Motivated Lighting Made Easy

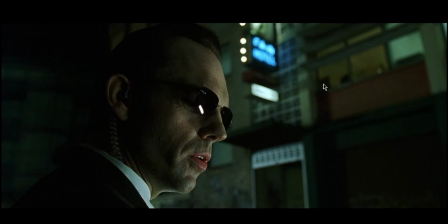(8:16)
Like, this is an example where they're just like, you know what? Light him. Make it look cool. And that's perfectly acceptable. Obviously, you've got all this light back here, and that's giving us this level. But the light that's getting him is this bar here, which is more than likely a Kino.
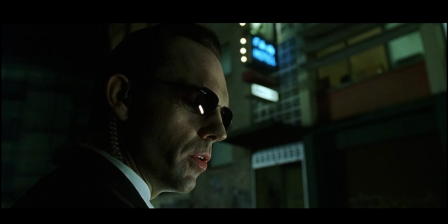(8:33)
And that's totally fine because the type of film The Matrix is hyper stylized, right? And stylization means that light doesn't have to be motivated necessarily, right? But we're still shooting into the shadow side. But without this light, he would just be completely in darkness.
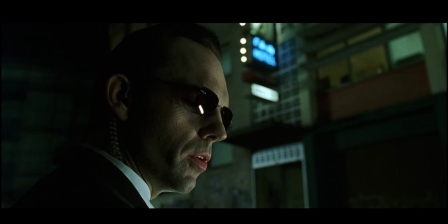(8:52)
And it's a quick scene. If you remember The Matrix, he just kind of looks at him and goes, "No, your men are already dead." And he walks away.
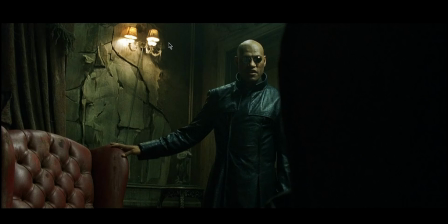(8:59)
So here is another interesting one, right? We've got this light here. You can see there's a light over here. We can assume that there's maybe another sconce or whatever these are called over to the right. So that's probably what's lighting him up top, right? But we can see there's a ton of light in here. Well, I actually have a open matte trailer of The Matrix.
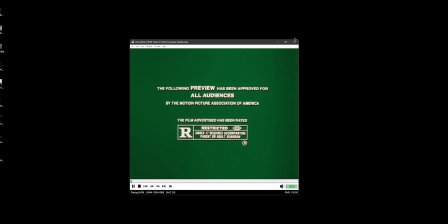(9:25)
And so let me find that real quick. And so here's what an open matte trailer is.
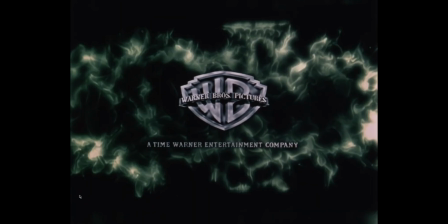(9:33)
Basically, when you used to watch movies that were shot on film, they wouldn't,
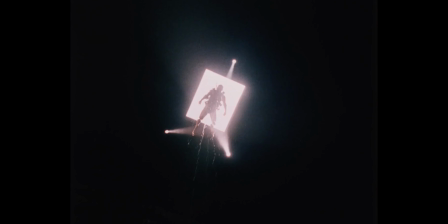(9:39)
if like this probably went before a movie that was not anamorphic, because you'd give the film projector, the people who projected it, if the movie was anamorphic, the trailers also had to be anamorphic, right? unless they did a real change.
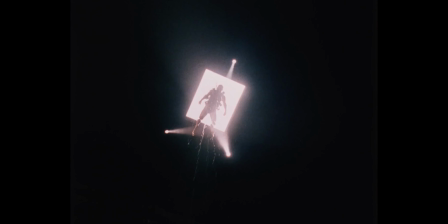(9:57)
I don't know this for sure, but it makes total sense. I probably could ask someone, but because they had to put an anamorphic lens in front of that projector, right, to de-squeeze the image.
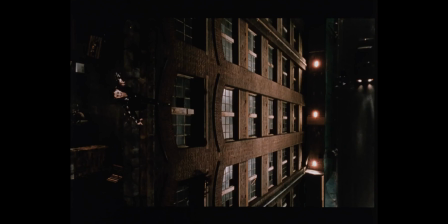(10:09)
So this movie is open gate. Now, The Matrix was not shot anamorphic, as evidenced by the fact that we have an open gate trailer. Now, remember, this is not the way that the film was supposed to be viewed. If we were going to watch this in scope, right, 239,
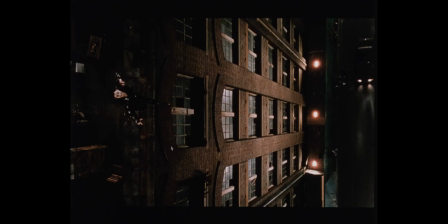(10:25)
without anamorphic lenses projecting, then we needed to matte the screen. So there's a bunch of stuff top and bottom that you're not supposed to see
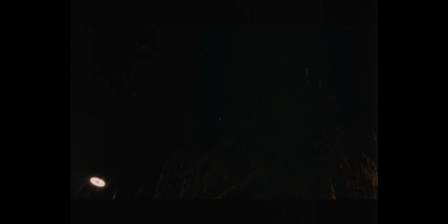(10:39)
in the movie, in this trailer, etc. So this is not the quote unquote correct way to see it, and this will be evidenced very soon.
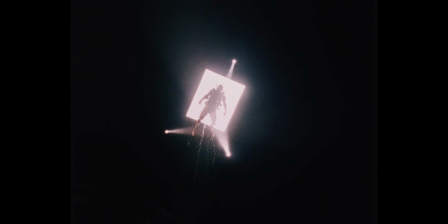(10:48)
If I can find the,
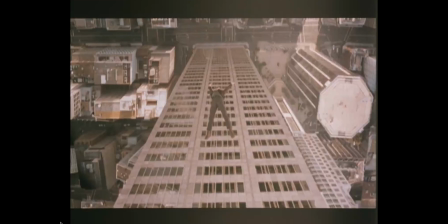(10:52)
you can see where this mat was probably supposed to go in some of this, but okay, boom, here we go.
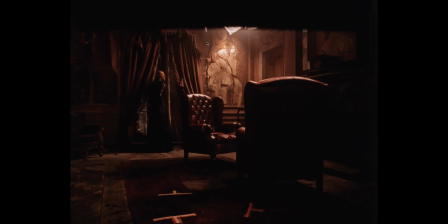(10:57)
So we can see there's actually a light up here that's lighting the wall, lighting Morpheus. You've got T marks on the floor where people are supposed to be. This is all supposed to be gone in the trailer. This is probably the flag on the matte box, the eyebrow. But you can see this is lighting him.
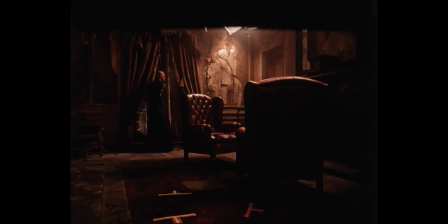(11:16)
Here's your motivation for this. Here's the light that was actually hitting him. And when we go to that earlier screenshot, right?
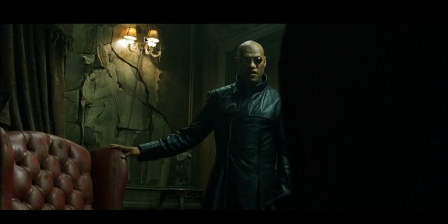(11:25)
See all this light? Now all this makes sense because these two little bulbs here are not lighting this whole room, right? We're really only probably lighting here. You can see the color difference a little bit. But we need to expose the whole scene.
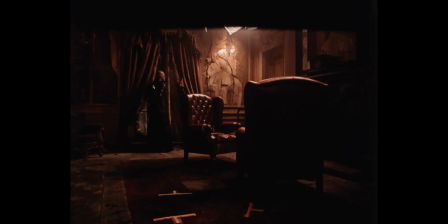(11:39)
So that's what we're doing. And obviously, so you probably notice like this is brown and the other one's green. And this is because, this is some scan that a guy did online and isn't necessarily representative of what the film is supposed to look like.
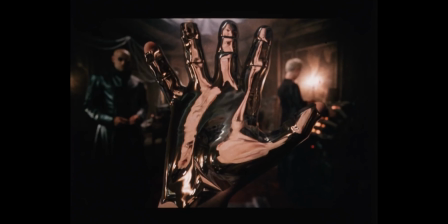(11:55)
So if we go through here, we can even see now this has less to do with motivated lighting and more to just show you some cool stuff about open matte.
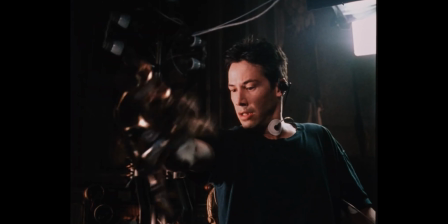(12:02)
So here you go. Here's another Kino or something. This barn door makes me think it's a Kino, but this is giving him that scratch light. But this, I think this is I don't even know actually, but this is supposed to be cropped out.
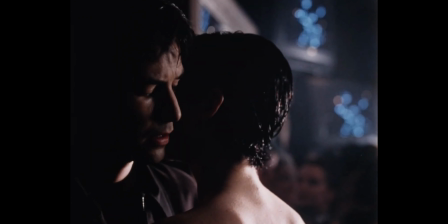(12:17)
We'll see some more here for a second. Let's see if we can find any more examples of motivated lighting.
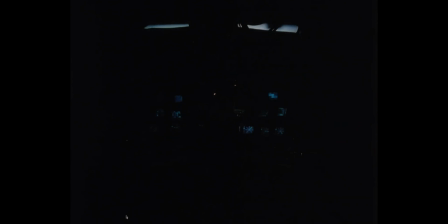(12:24)
This is just fun to watch, isn't it?